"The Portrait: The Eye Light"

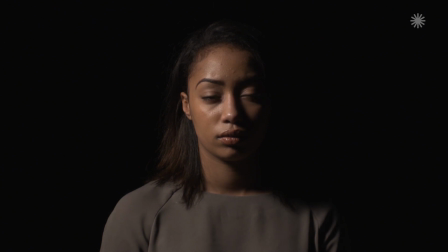(8:09)
So for example, if your key light is creating quite a dark, unattractive nose shadow on the cheek or lips,
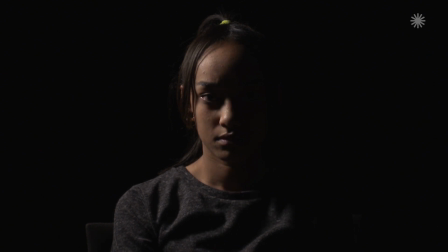(8:15)
you need to position the key slightly closer to the lens axis, and then you can minimize that effect. But then it makes the lighting less dramatic. So you're always negotiating with the nose, basically.
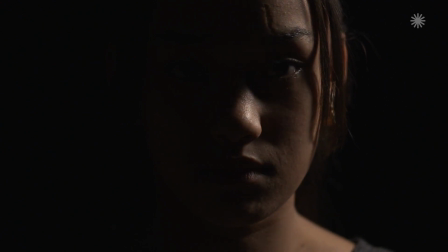(8:27)
So when you're combining the nose with glasses, then you really are having fun,
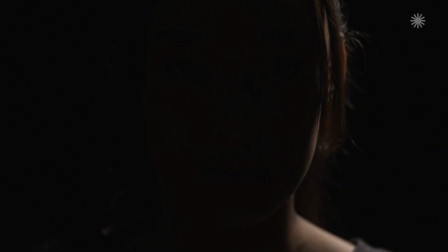(8:31)
because the best place to light the nose from is often the worst place, the glasses, reflecting the light back.
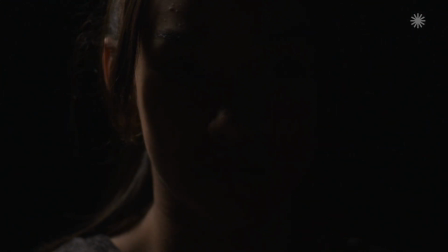(8:37)
So that's when you really start earning your money. So one of the purposes of lighting the human face is to emphasize or suppress certain facial features.
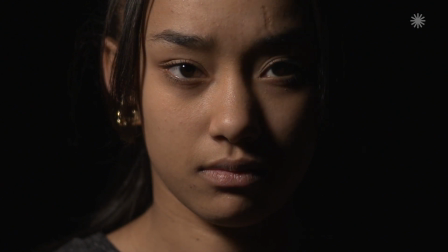(8:45)
You become a little bit of a plastic surgeon being a DOP, particularly obviously with women, and in beauty in particular.
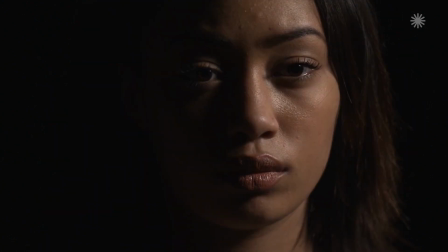(8:52)
It's very important that you are aware of the features of the human face that you're lighting,
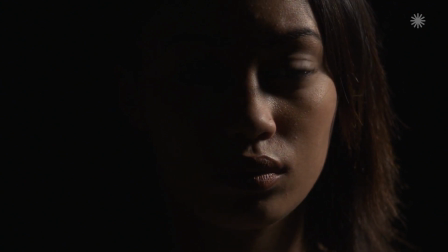(8:58)
and you understand how you can emphasize certain features and you can suppress other features.
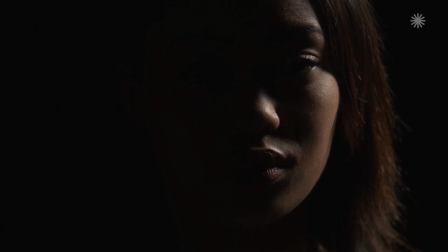(9:03)
It's a very important aspect of portrait lighting.